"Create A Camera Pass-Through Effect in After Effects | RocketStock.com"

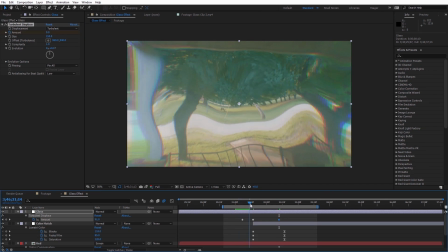742s
So essentially what it should look like is at 0, then it distorts, and then it gradually goes back down to 0.
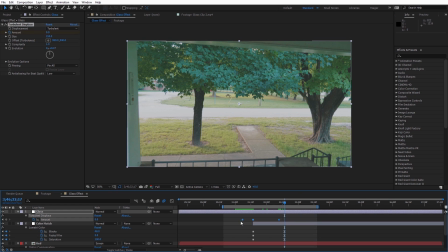750s
Also, I'm going to go ahead and select all those keyframes again, right-click, and select Keyframe Assistant, Easy Ease. And to add a little more of an accent on this, I'm going to move the current time indicator over that first keyframe we created.
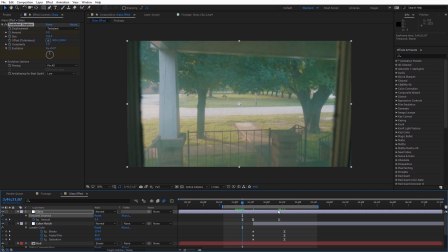761s
And under Evolution up here, I'm going to go ahead and create a keyframe for that. And now under our last keyframe here for the Turbulent Displace, I'm going to go ahead and set this now to be at 1.
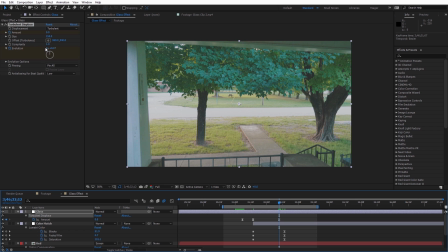770s
So I want this to do a complete revolution. So up here, I'm just going to type in 1.
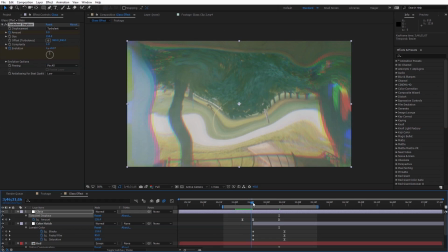773s
And so that added just a little bit more of an aesthetic as it passes through the window there, kind of like it's moving through the glass.
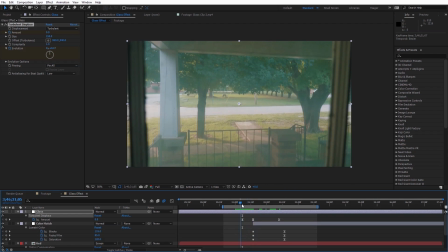782s
Now I want to go ahead and add a little bit of a blur onto this because this glass, you know, it's not crystal clear, but I don't want to blur everything so much that you still can't tell what's going on. So I want to go ahead and align my current time indicator up with this first keyframe we created for turbulent displace and come here and apply the effect,
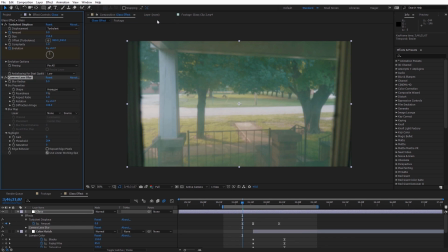797s
blur, camera lens blur. And we're going to keyframe this up at the same positions that we did for the turbulent displace.
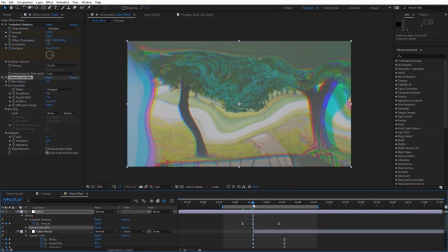804s
So I move right back here to the middle. I'm going to set the blur up here to be 70. So as you can see, that's quite a bit of a blur and we really can't tell what's happening now. But if we come down here to the aspect ratio, I'm going to set this to be 0.15.
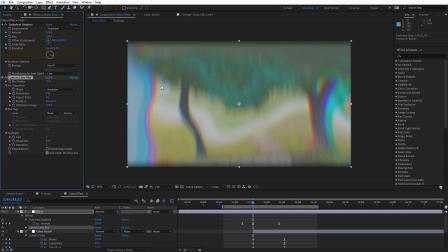820s
So it's really going to make it more of a vertical blur. So like this, we can still see kind of that chromatic aberration occurring in some of the features of the trees and other things. I'm also going to come down here to repeat edge pixels and go ahead and check that on as well. And so what I'm going to do now is go ahead and create a keyframe for that blur radius at 70 right here at the middle.
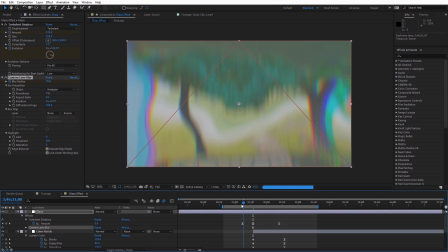837s
And I'm just going to bring this back up 10 frames, again, aligning it with the keyframes of the turbulent displace.
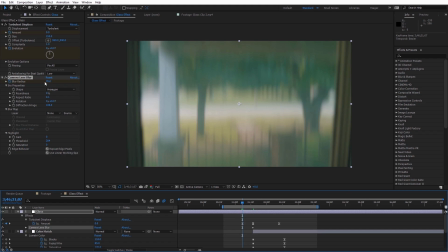842s
And I'm going to set the blur radius now to be 0. And if we just move down here all the way to the very end, I'm going to set the blur radius back down to 0 as well.
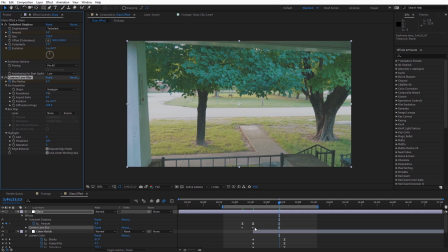853s
Again, what we want to do is align those camera lens blur keyframes with the turbulent displace keyframes that we created. So I'm just going to go ahead and RAM preview this now.
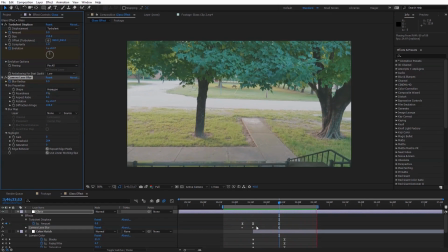862s
So now you can see we get a little more of a blur onto this, kind of help blending and simulating we're passing through that kind of hazed over glass.
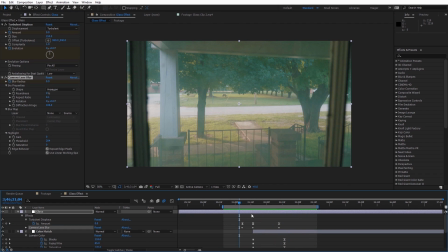870s
So finally, the last thing we can use to kind of accent this shot, I always like to use real world elements if possible.
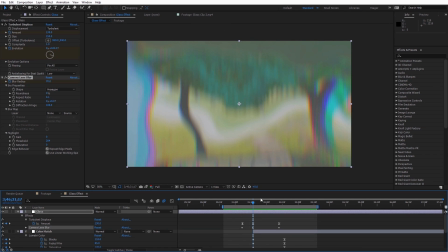875s
And what I think this shot could really benefit from is a light leak kind of overlaying really bright right at the middle of the transition.
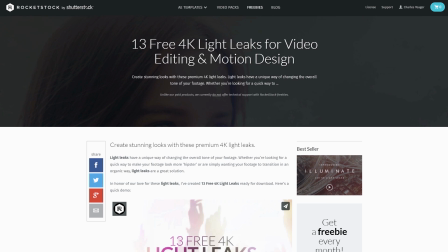881s
So if we come here to the project, I've went ahead and imported one of the light leaks from the free RocketStock light leak pack that's available from the RocketStock freebie page.
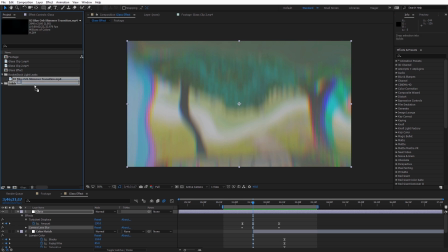889s
And I'm using light leak number 3 here, so I'm just going to drag and drop that into my composition right at the very top.
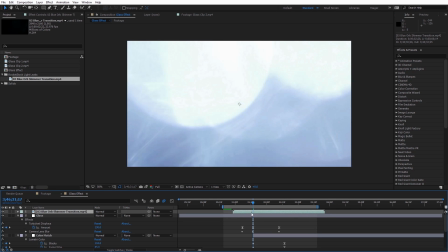894s
And if I go ahead and move this down, we can kind of see the light leak that's occurring here. And this is actually a 4K light leak, so I'm gonna go ahead and select that layer selected,
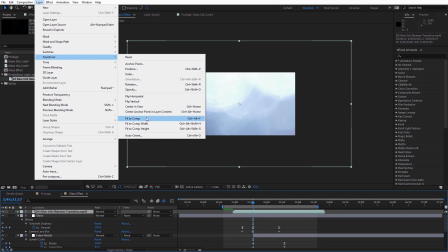902s
come up here to layer, transform, and select fit to comp. So I'll just scale that down to fit with our 1080p composition.
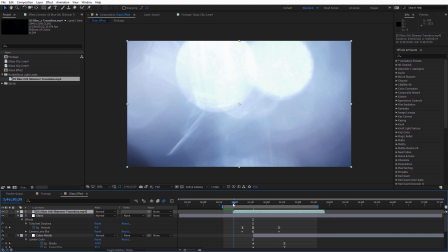908s
And I just wanna position this a little bit so that it begins a little bit before the turbulent display starts to occur and really gets kind of its brightest right here at the middle split of the two clips and fades out.
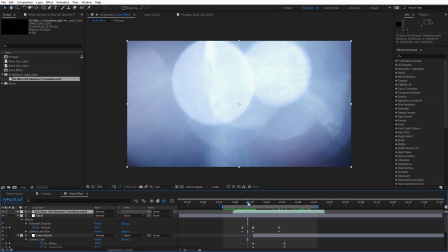919s
However, as we can see, this light leak is blue, and I'm not sure that's really gonna match with our shots.
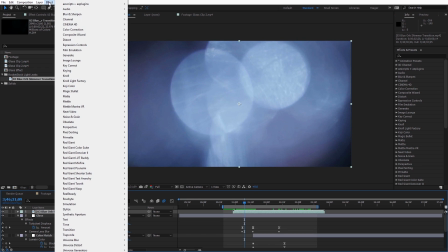924s
What I'm actually gonna do is with that clip selected, I'm gonna come here to effect, color correction, hue and saturation.
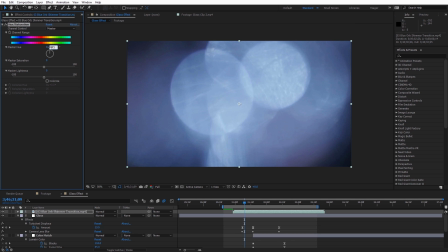930s
And I'm just gonna adjust the hue here to be about 173 degrees to make it orange, which is gonna kind of match our shot a little bit better.
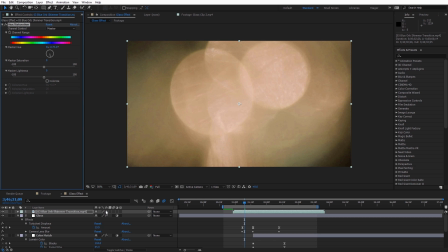939s
And now for the mode, again, if you don't see this, you can hit F4 on the keyboard. And I'm gonna set this to be a screen mode.
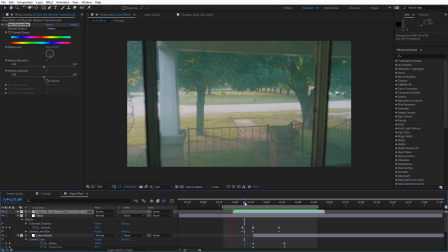947s
And let's go ahead and ramp preview and see what this looks like now. And now we can see, I really think this helps to blend in between the two shots.
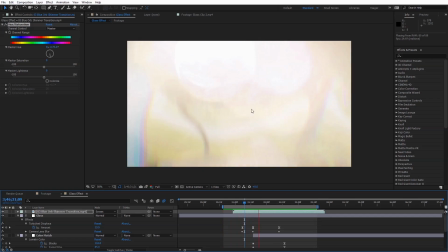954s
Just kind of adds that little extra element there. I really like the bokeh and the light accent that that creates for this transition.
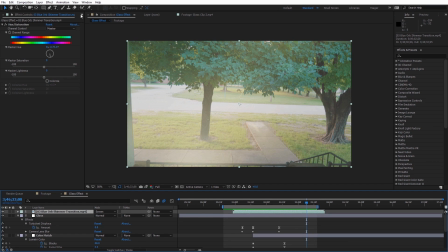962s
And one more kind of final tip here with this light leak, if it doesn't match the frame rate for your footage, I'm gonna just go back to the project here. You can select the light leak, and in my case, my footage is at 29.97 and this light leak is at 23.97.
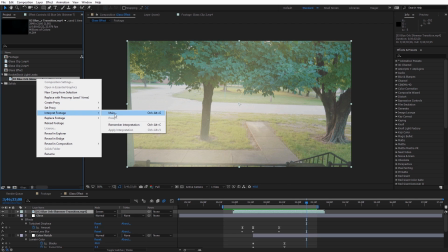974s
I'm just gonna right click on that clip and go to interpret footage, main, and we can adjust the frame rate here of the light leak.
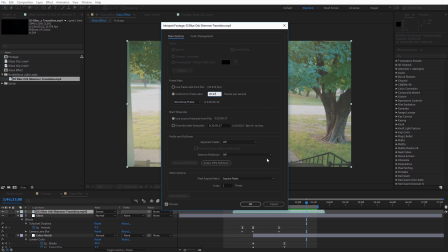981s
So I can just type in 29.97 and click okay. And you can see in my case, I'll actually shorten that up.
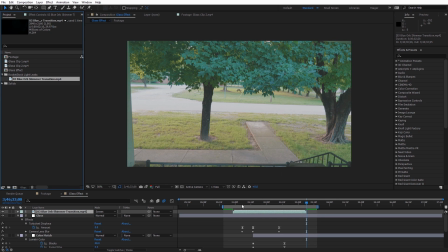987s
Now that'll actually match perfectly for that footage.